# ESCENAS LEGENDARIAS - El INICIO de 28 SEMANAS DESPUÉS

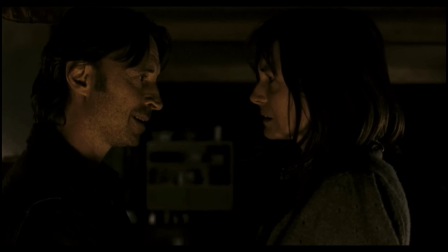4:12 El matrimonio, tanto el de avanzada edad como el protagónico, parece estar unido y en un momento de plena confianza otorgado por las circunstancias.
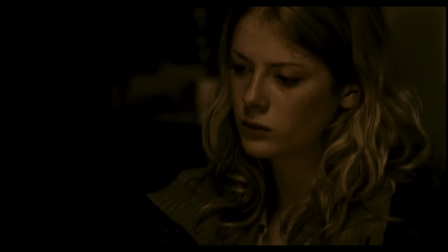4:20 Luego tenemos un par de cismas, pero todo parece normal. Queda poca comida, sabemos que se esconden y que afuera está la amenaza.
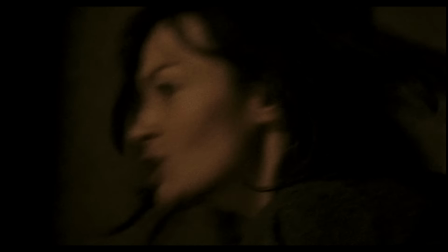4:27 Desde el momento en el que llega el niño sabemos que algo va mal o que está infectado o que ha traído
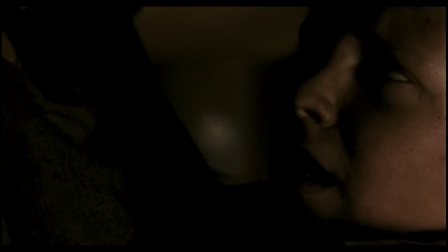4:32 a esos seres consigo y la película vuelve a plantearnos ese conflicto tan común de este género,
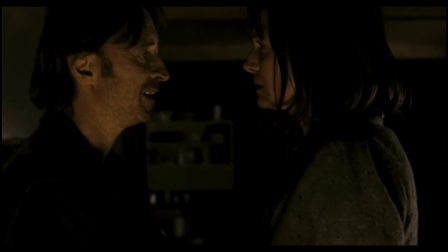4:37 egoísmo o altruismo, individualismo o colectivismo.
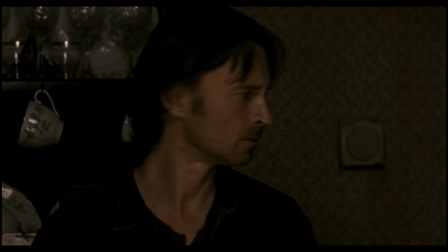4:41 Lo cierto es que la película no te deja pensar demasiado en esto porque a los cinco minutos de metraje los zombies han llegado a la finca.
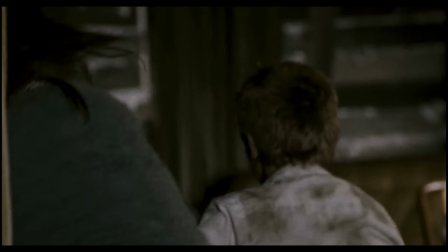4:48 Son muchos, fuertes y muy hambrientos.
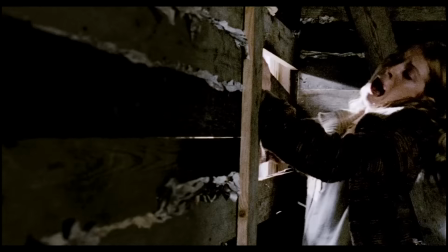4:51 Como en una pesadilla, el primer infectado aparece por sorpresa y los débiles tablones de madera caen como fichas de dominó.
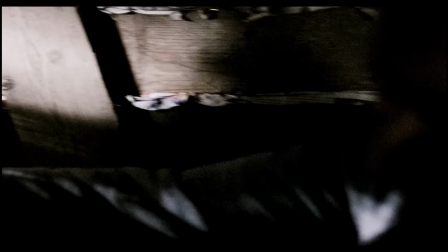4:57 El acercamiento a los monstruos desde el principio es cerrado,
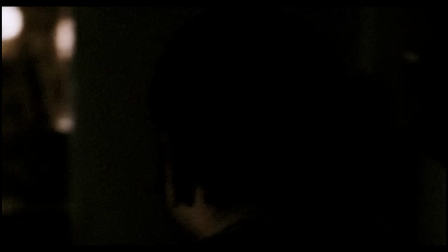5:00 no llegamos a ver sus rostros con detenimiento y no hay planos generales o muy abiertos que nos permitan dilucidar sus formas o sus movimientos.
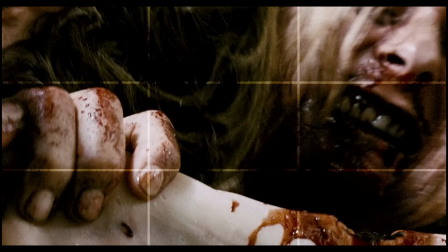5:08 Son como animales salvajes cazando, imprevisibles y dotados de una agresividad providencial.
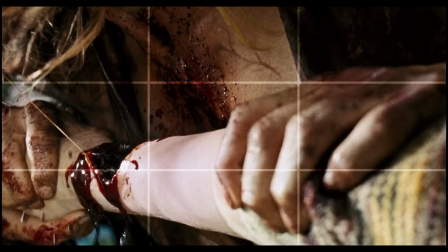5:13 Aquí es donde Fresnadillo recoge el testigo de la película de Boyle. 28 días después se nutría de atmósferas oscuras,
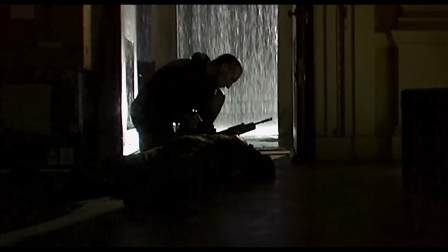5:20 donde lo lúgubre y las sombras duras conseguían generar por sí solas una sensación de peligro constante, de una tragedia que se podía oler en el ambiente.
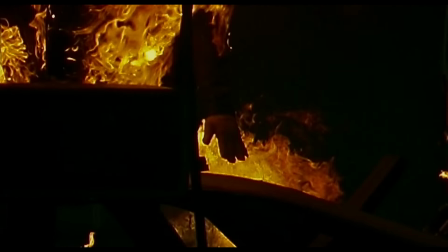5:29 Los zombies son seres que emergen de esas sombras y que en cualquier momento pueden aparecer.
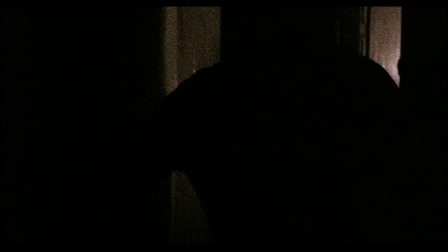5:34 La música, empleada para elaborar el ritmo de la escena, es sobresaliente.
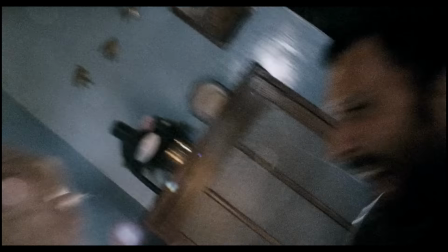5:39 Desde el momento en el que una de las compañeras del grupo es mordida y se transforma, todo empieza a irse de madre.
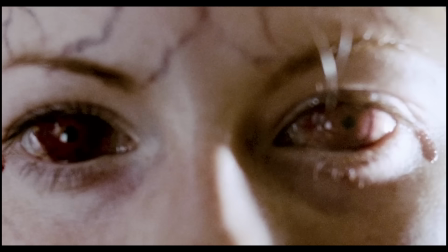5:44 Los planos, como este detalle de sus ojos, funcionan como ráfagas.
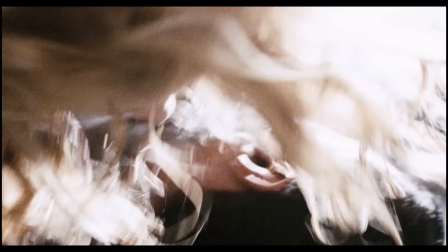5:49 El montaje comienza a ser métrico, con planos breves y con un ritmo externo elevadísimo.
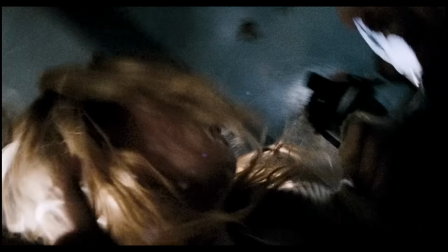5:54 Y empezamos a ver esos detalles que hacían a 28 días después una película legendaria en su género, el montaje intemporal.
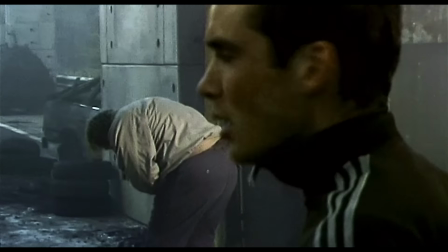6:02 La característica clave del montaje intemporal es el uso de ralentís y de aceleraciones que modifican la temporalidad de los planos.
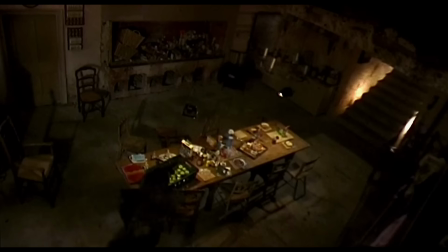6:08 Eso, usado de una forma creativa e intencional, provoca que muchas secuencias respiren con un estilo único,
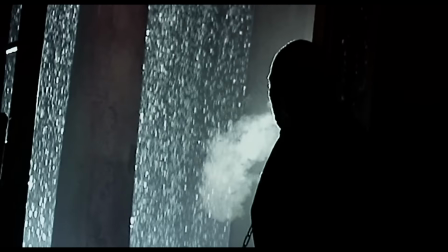6:14 como sucedía con la que analizamos en esta misma sección de 300,
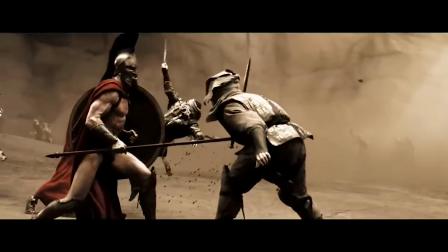6:18 un montaje que destaca por la forma en la que Snyder aceleraba y ralentizaba en un compás musical.
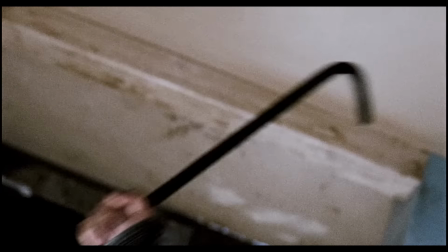6:24 Aquí las aceleraciones y ralentís no solo funcionan como medidor de tensión, también es un proceso con el que se da forma a los zombies.
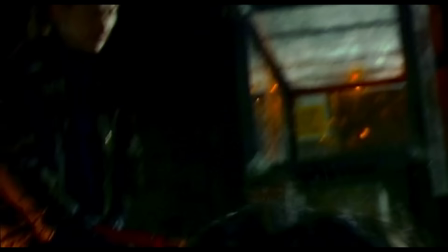6:32 Las criaturas de 28 días después eran personas infectadas con el virus de la rabia. Eso no les hacía muertos vivientes,
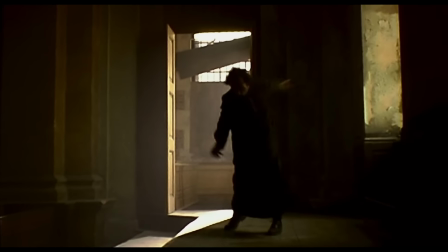6:39 sino seres extremadamente peligrosos y movidos por impulsos impredecibles, con un vigor y una fuerza escandalosos.
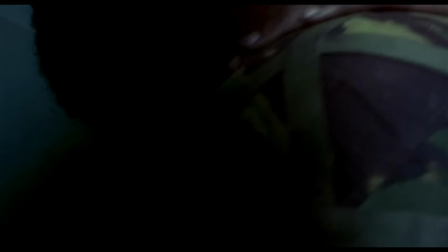6:46 Gracias a los cambios de framerate, es decir, a la cantidad de fotogramas que vemos por segundo, los zombies se ven aún más terroríficos.
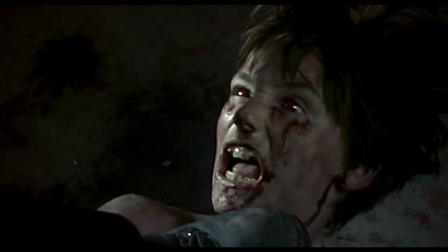6:53 Parece que les vemos a cámara rápida y en otros momentos a cámara lenta.
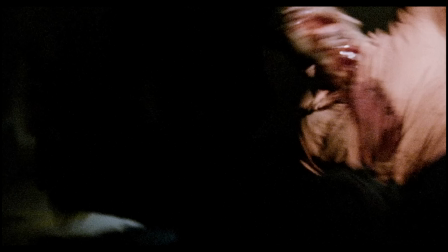6:57 La suma de estas modificaciones a través del montaje consigue que estos bichos se vean sumamente aterradores.
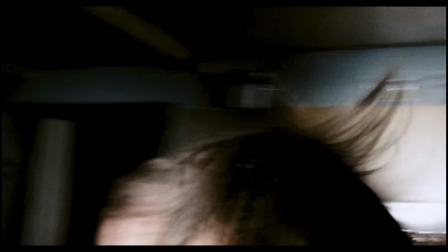7:03 Y esto también sumado a los planos cerrados donde no vemos el escenario y nos perdemos en el eje,
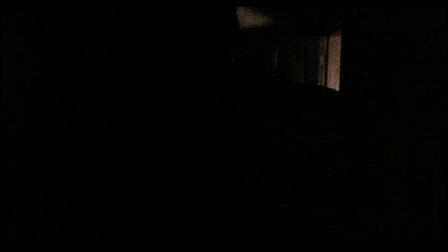7:09 ayudado por la poca luz y la cantidad de sombras, nos hace sentirnos perdidos, en un lugar desordenado,
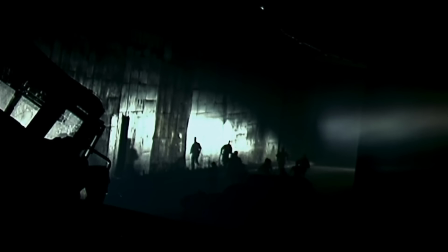7:15 caótico y peligroso. Esto lo hacía Boyle en 28 días después, pero no de la forma tan visceral que propone Fresnadillo.
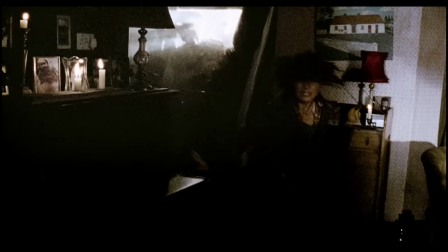7:22 Los planos también coinciden en mantener angulaciones extremas y aberrantes, como el nadir de Jacob o el cenital del protagonista.
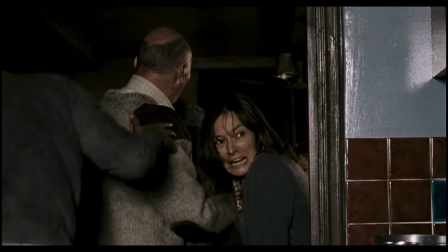7:29 Nos descolocan y consiguen hacer ver toda la situación como una balanza que está en constante contrapeso.
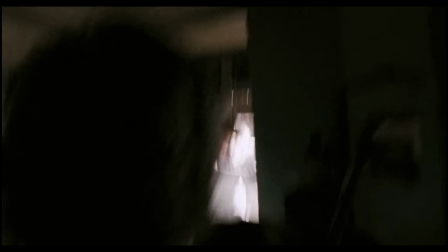7:34 No hay casi angulaciones normales.
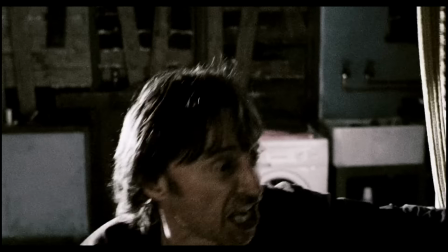7:36 Tras la presentación de los zombies y el caos desatado en escena, la música, con esa guitarra, ahoga nuestra angustia y el eje de acción comienza a moverse.
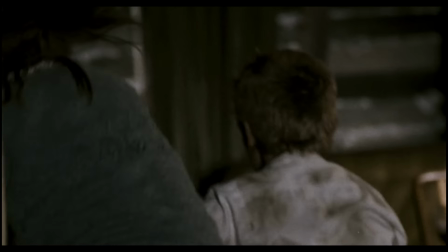7:44 El plan de cámara sigue siendo el mismo, azuzar la lente en medio de la acción, como si el propio operador que maneja la cámara no tuviera un objetivo claro,
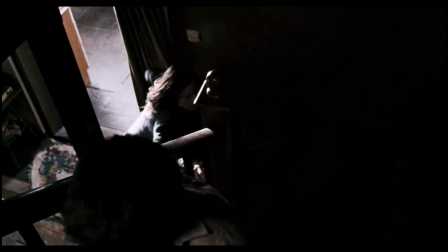7:52 siendo parte de la acción en cierta forma y aportando una inmersión que hace la escena cada vez más incómoda de ver.
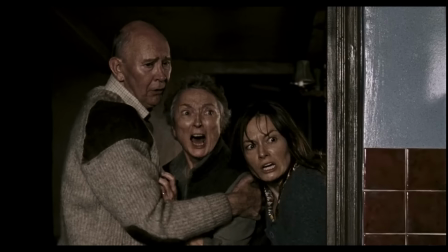7:58 No hay nada más terrorífico que sentirse parte de una situación como esta.
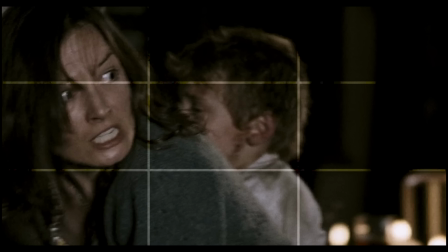8:02 Por eso los planos están cerrados y nada abiertos, porque estamos dentro de la escena, estamos con los personajes y nos sumergimos en su caos.